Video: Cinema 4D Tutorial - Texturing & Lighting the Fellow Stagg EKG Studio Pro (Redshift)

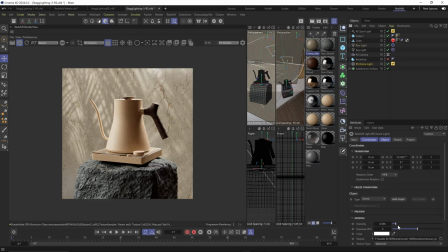20:08 do i even really like this rim light i think i do it adds a little more flare to it maybe i just need to make it less strong
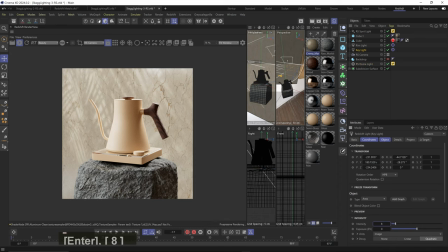20:15 also let's make the hdri brighter the shadows are still a bit too dark yeah and i actually went back and tried to stand with a
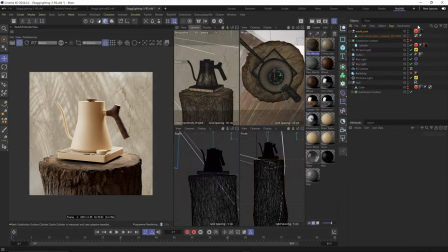20:22 bit of a warmer feel i thought maybe you can sit on a raw piece of wood that can fit the creamy colors and the wooden handle.
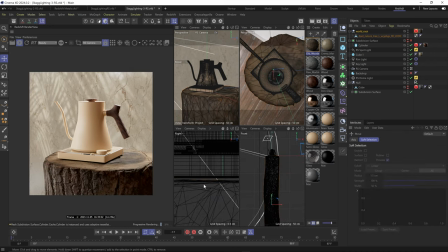20:29 I kind of like that the stand is coming from the side and not dead center. It adds a little imbalance to the composition, which I actually like.
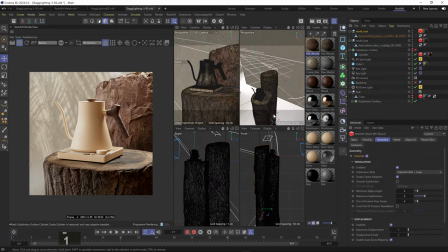20:36 I tried adding another one, but nah, it felt too out of place. So I stuck to this.
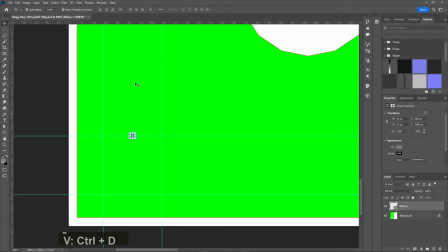20:42 Okay, and very lastly, I baked out the UV map of the glass part like I did with the lid and the body.
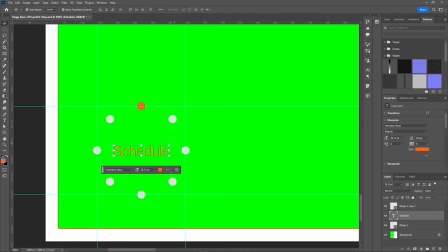20:47 And in Photoshop, I added this little digital display thing. You can also just make it an after effects as an animated sequence that displays kind of changing information
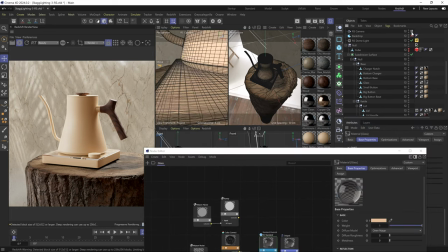20:56 then in cinema 4d first i was wondering about this shape and the reflection of the
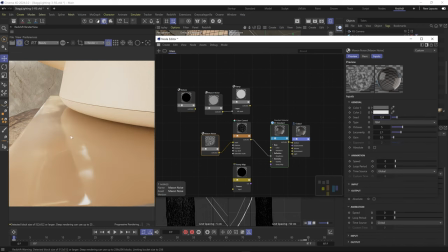21:01 glass i thought it was a roughness channel issue but i realized it was just a reflection of the cattle
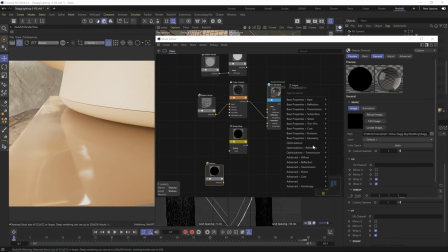21:06 itself anyway i added the image i just created in photoshop and plugged it into the emission color and turned up the emission and look at this little display
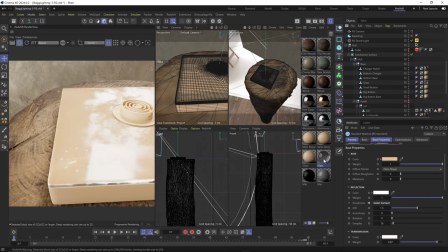21:18 and while i was at it i took the opportunity to darken the roughness noise a bit to
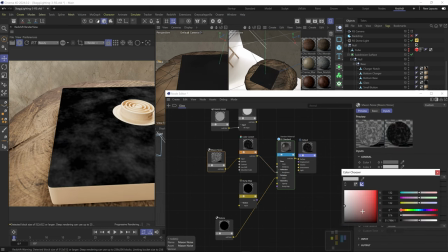21:23 make the glass more shiny and that's it told
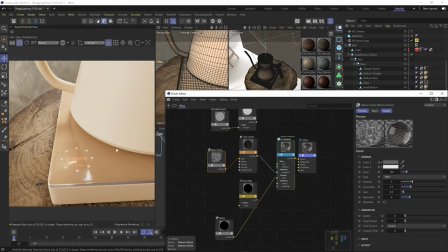21:27 y'all redshift users i wasn't gonna let you down even though i do gotta say i'm extremely disappointed with redshift's procedural capabilities i'm not sure why it's
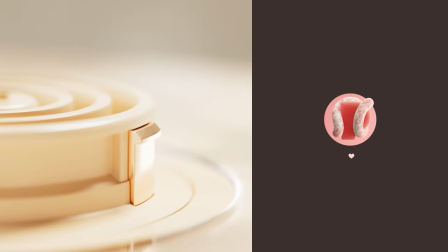21:36 lacking so much but it's truly missing a lot of simple things that i take for granted coming from octane like being able to create radial noises or
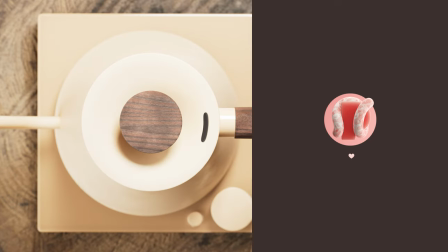21:44 having all the procedural effects octane has hoping this would change but until then we're just gonna have to get creative with it anyway hope that helped
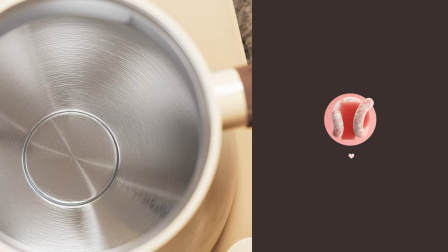21:51 i'm gonna keep making these more practical product-based videos because honestly i also learn a lot from them check out this kettle on my gumroad
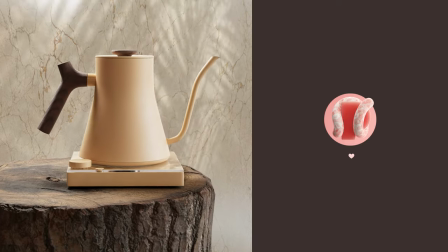22:00 prints and pins i made on my other gumroad and consider supporting on patreon or membership because you know i couldn't have made these videos without the help of
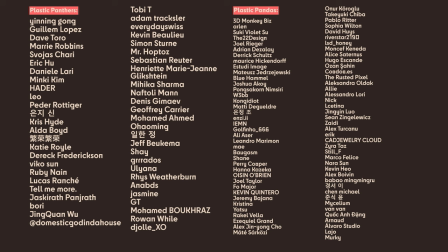22:08 my stylish patrons and members you see on the screen right now i love you have a great day peace